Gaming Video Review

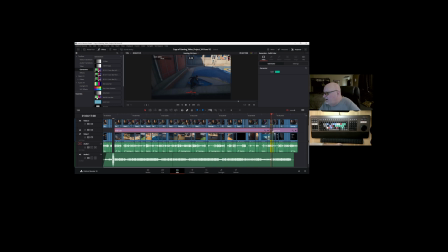[12:30]
And I want to re-enable this. You see this slot here? That's where it says enable clip.
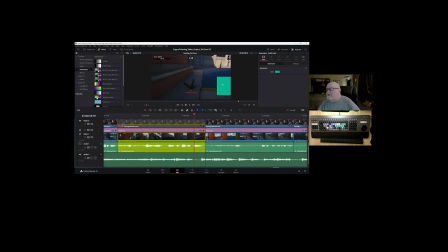[12:46]
And we bring it back over here. This would have been, this is a way to describe this. This teal block would have been the whole thing, and it's been cropped down for size in order to be a frame for
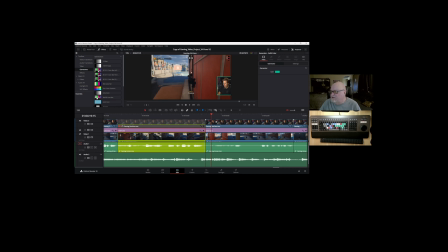[13:03]
this clip that was also cropped down to fit in the time, so you could see him narrate and his reactions as he's playing the game. So when it was over here and we were doing our special thing here that we really wanted to see the bottom of,
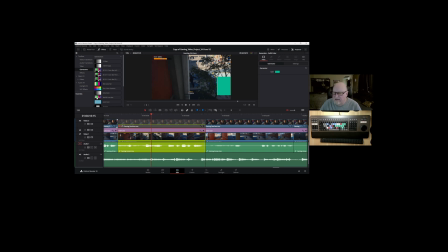[13:20]
and I'll get into this in a second, he forgot to put a clip on these and come down here and say disable the clip. So when we do come over this portion, we just see what they want to be seen. And I'll get to that here in just a second.
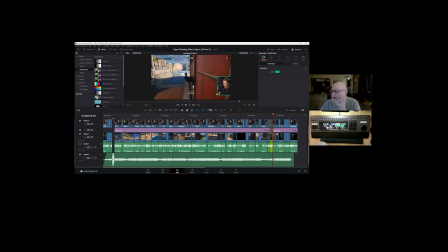[13:35]
So I just was talking to you about how this frame got from this color generator to this really nice little frame there. And he did that because some of these shots are really dark. So to have that little frame around there serves a couple purposes.
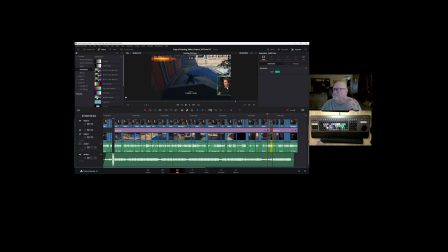[13:51]
A, it's aesthetically pleasing and kind of classy, and B, it separates him from the gameplay very nicely. Okay, so that's the graphics. The other graphic that I thought was kind of nice, it was just very simple,
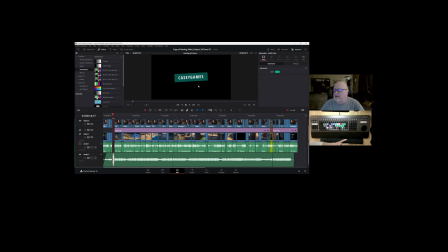[14:08]
and I mean, you guys have seen me do 100 of these, animation and all that, this other kind of stuff. This is just a simple graphic, no paid in, no paid out. That was the
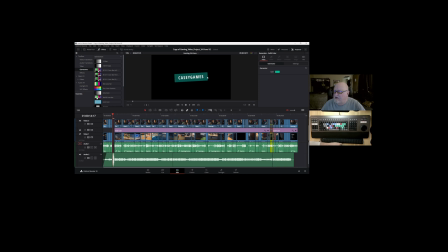[14:21]
letters were a little kerned here and spread out a bit, and then he put a background in behind it and whittled the background down nicely, cropped it in nicely, rounded the edges a touch, and then moved the whole thing just a little bit counterclockwise.
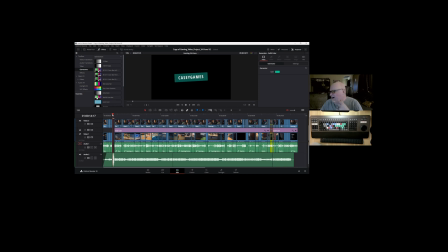[14:38]
So I think that's very classy and very nicely done. Okay, so the next thing, let's go down the line here. I showed you there's one reaction shot. And that reaction shot came to be here from
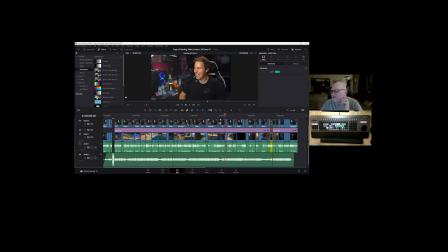[14:56]
this to that simply by going back over here. We right click on this guy here and we come up and we say remove attributes. So in the position where he's just a little picture in picture in the corner,
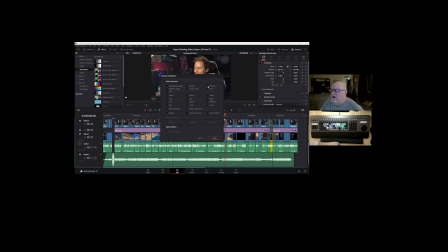[15:13]
that got to be a picture in picture by cropping, by position, and by zooming. So if we highlighted all those things and said apply, that would give you this large screen that you see here.
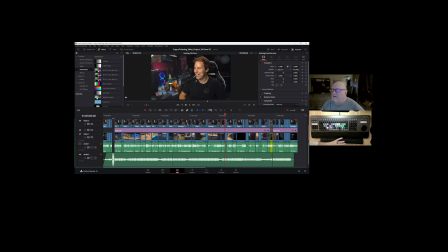[15:25]
So that's kind of a handy thing. If you need to get back to a picture here, you know, the original footage that you shot in a hurry, you can just bring in the attributes or you can bring out the attributes. You can also copy attributes from one clip to another, which is also a very handy thing too.
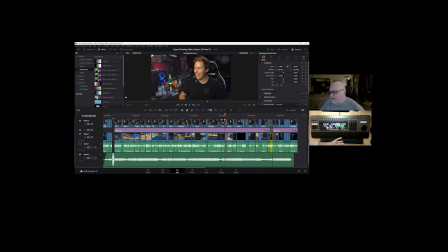[15:43]
And it works just as you might imagine here by right clicking and saying copy, and you can come up and say copy attributes, and pretty simple, then go over here to another one and say paste attributes. No big deal, pretty cool. Let's try that real quick, shall we?
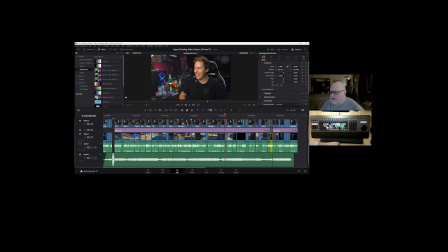[15:58]
Let's look at that, say copy, come over here and say, I think we get a point where it says paste attributes. And so one form or the other, very similar to the color grading stuff. So we really don't want to do any of that.
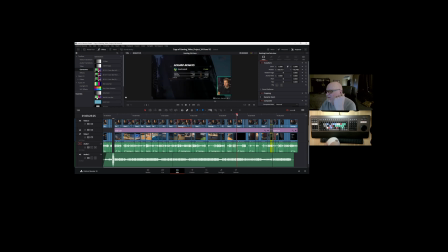[16:13]
Okay, so that's that. That was a handy little tool for the toolbox. And going along. And okay, so I'm just going to play this here from here on over to see this one discolored area.